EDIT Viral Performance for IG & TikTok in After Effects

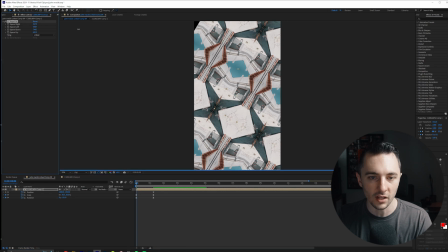4:08 And then like, let's say there's a little bit of black there that's on the left side. So I just zoop, all good.
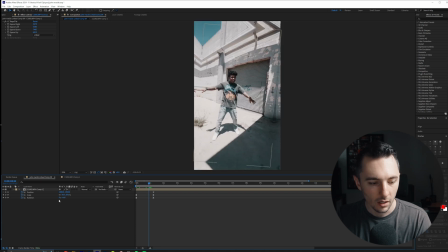4:15 Then now we're going to zoom in. But honestly, let's zoom in a little more.
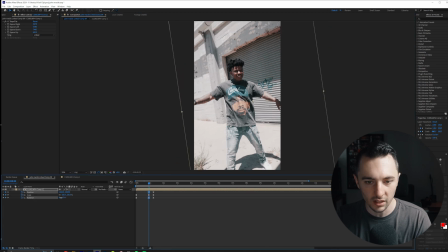4:21 Let's center him up and let's rotate the other way. So we kind of get this bounce effect, right?
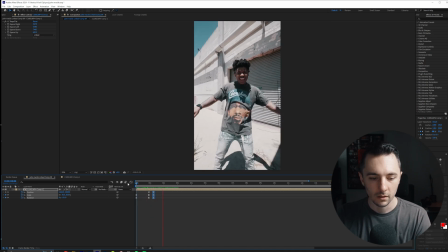4:26 So here we go. This is the intro shot. Let's maybe stretch that out just a little bit.
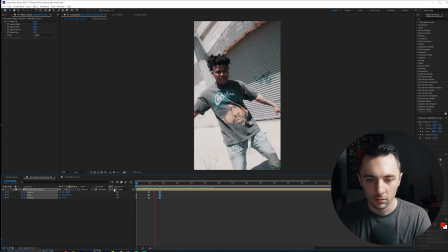4:32 I'll mute the clip. And then so it's missing something, right?
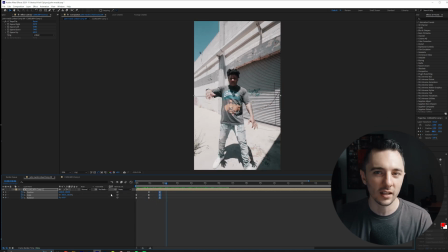4:37 Like why does that it looks okay.
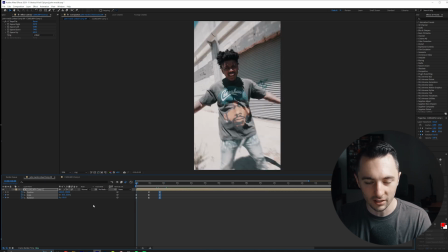4:39 But what it's missing is motion blur. so hit that check this box right here and let's see the difference you can see honestly
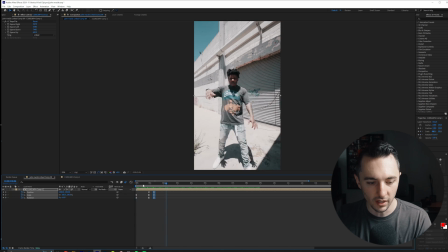4:47 we probably could have brought that closer with motion blur it'll smooth it out a little bit right so i think we're still missing some of the left right there so i'm gonna and you can see this already looks really cool right so at any
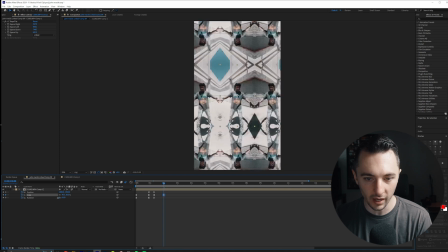5:00 point in time like during the song you can zoom out whenever you want, right?
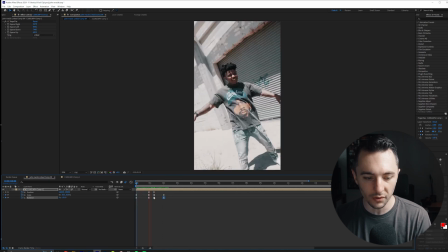5:07 So like I can zoom back out this far. And the cool thing is to now you can you have free range motion if I want to do like a full 360.
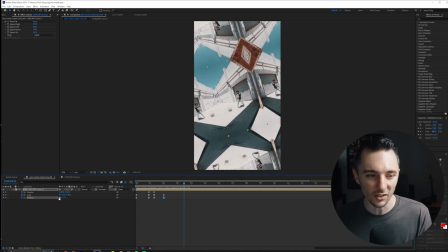5:15 I usually do this on parts of songs like if the artist doesn't know the lyric or if it's just getting kind of boring. I'll just hit I'll just type in one on the rotation. And then right here, I'll just zoom out a little bit right there.
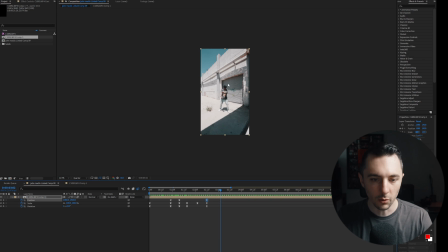5:28 So let's see what that looks like. So we're right back to like the original frame.
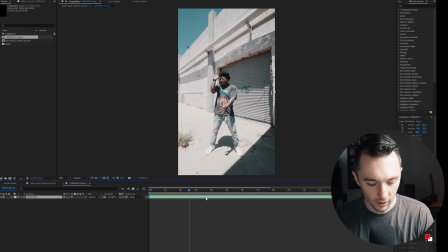5:33 First thing we're to find like where we want it to start so i double click in i'm gonna hit ctrl shift d i'm gonna make a cut and
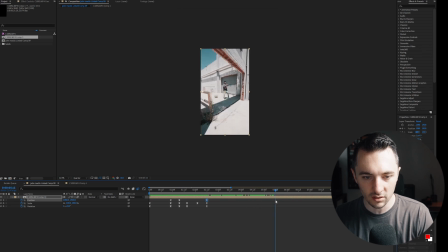5:41 i just want to do a small section so i want to do this little dance and then i want it to end like maybe right
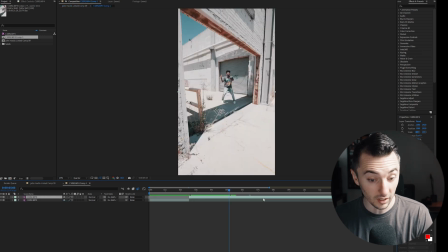5:47 about there control and then i'm gonna double click in ctrl shift d this is on our
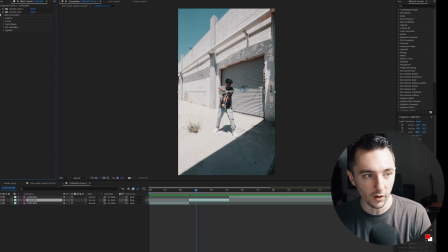5:52 original clip remember with the lumetri right there um so we'll play that
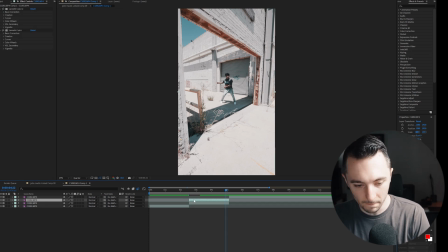5:59 very cool. I'm going to duplicate it, right? So that's our roto right there.
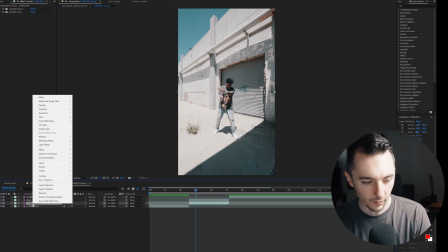6:05 Let's be organized, guys. Come on, let's name that roto. Let's name this background back for background.
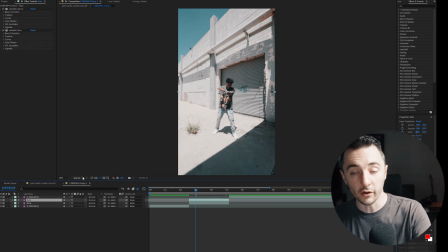6:13 Cool. What we want to do is we want to make sure we are at full resolution before we roto.
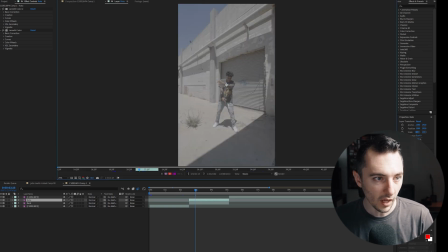6:18 We're going to double click in and we're going to grab this tool up here.
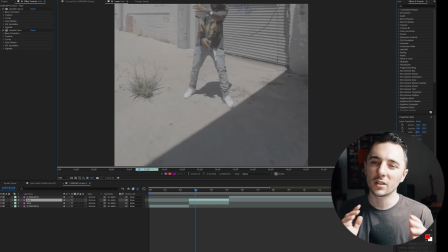6:21 I'm not going to teach you guys how to roto brush but with roto 3.0 it's so easy honestly for these reels I just do the first frame I roto everything out and then I just jump to the last frame let roto 3.0 do its magic and usually it's good enough for
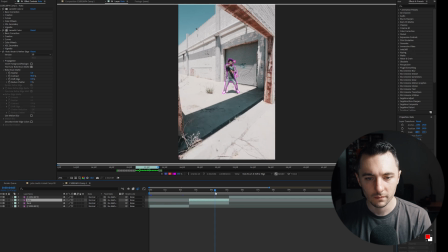6:37 what I'm doing okay you can see perfect it's if I zoomed in it probably wouldn't look
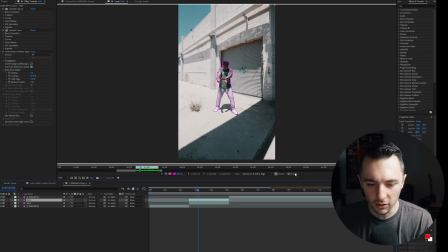6:43 that good but it's also a wide shot so not a big deal we're gonna hit freeze let that do its thing.
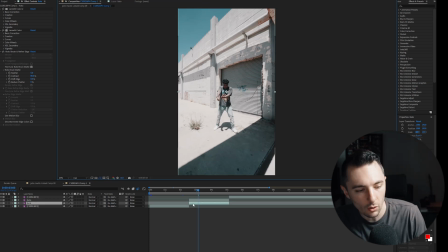6:50 Okay, now that we're frozen, you just want to click back up here. And then so if I go ahead and turn off this back layer, boom, we have a lovely cutout. By the way, if you see this little bar popping up, I'm using the video copilot tool, I'll link it down below.
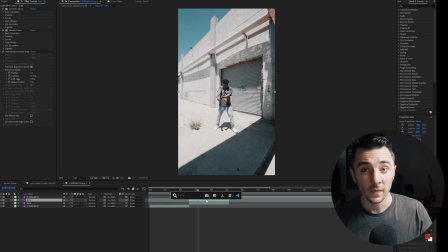7:05 It's like some after everyone who uses After Effects uses it saves you a lot of time, you just hit command space bar. And boom, you can type in any effects you want to apply to the clip that it saves you a lot of time than going up here and clicking. So command space, we just throw on a glow, right? Boom, he's glowing.
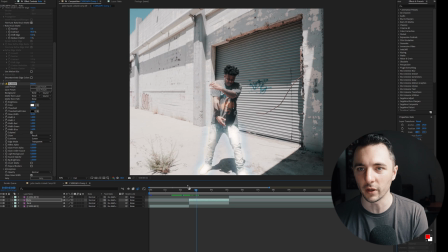7:23 You know, that's already like just him. He's glowing. That's cool. But we're going to take a step further. I'm going to duplicate control D. We have roto two. Let's put roto two in the middle.
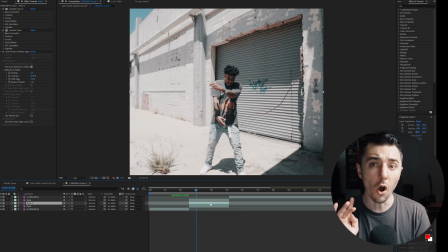7:35 And then on roto two, let's go ahead and add,
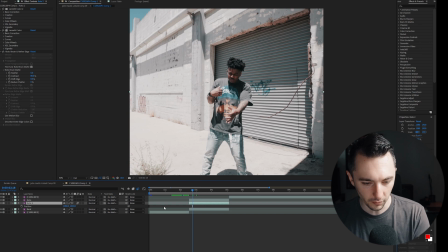7:40 I'm actually going to keyframe him so i'm gonna turn on motion blur just so i don't forget and then when he
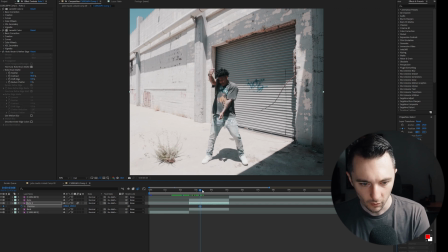7:48 starts dancing right there i'm gonna hit position we're on the original right now and then i'm gonna i'm gonna hold shift on
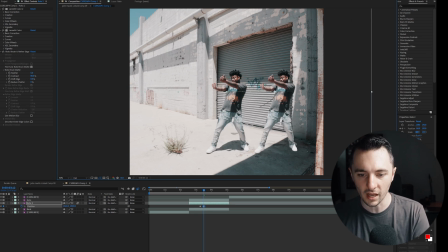7:56 my keyboard just so i stay on the same plane i can't move up and down and then boom right there so if we play
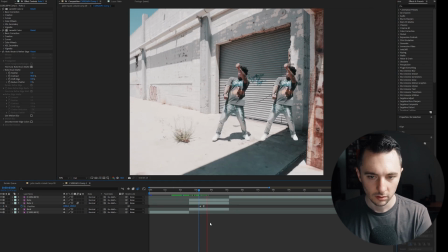8:02 that uh hit f9 as well boom we can make it a little slower right like a
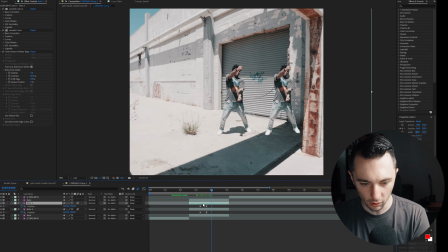8:10 And then let's do it again. Let's hit U. Let's go back to the keyframe.
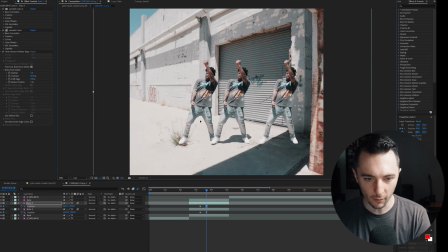8:15 But let's move that one over there.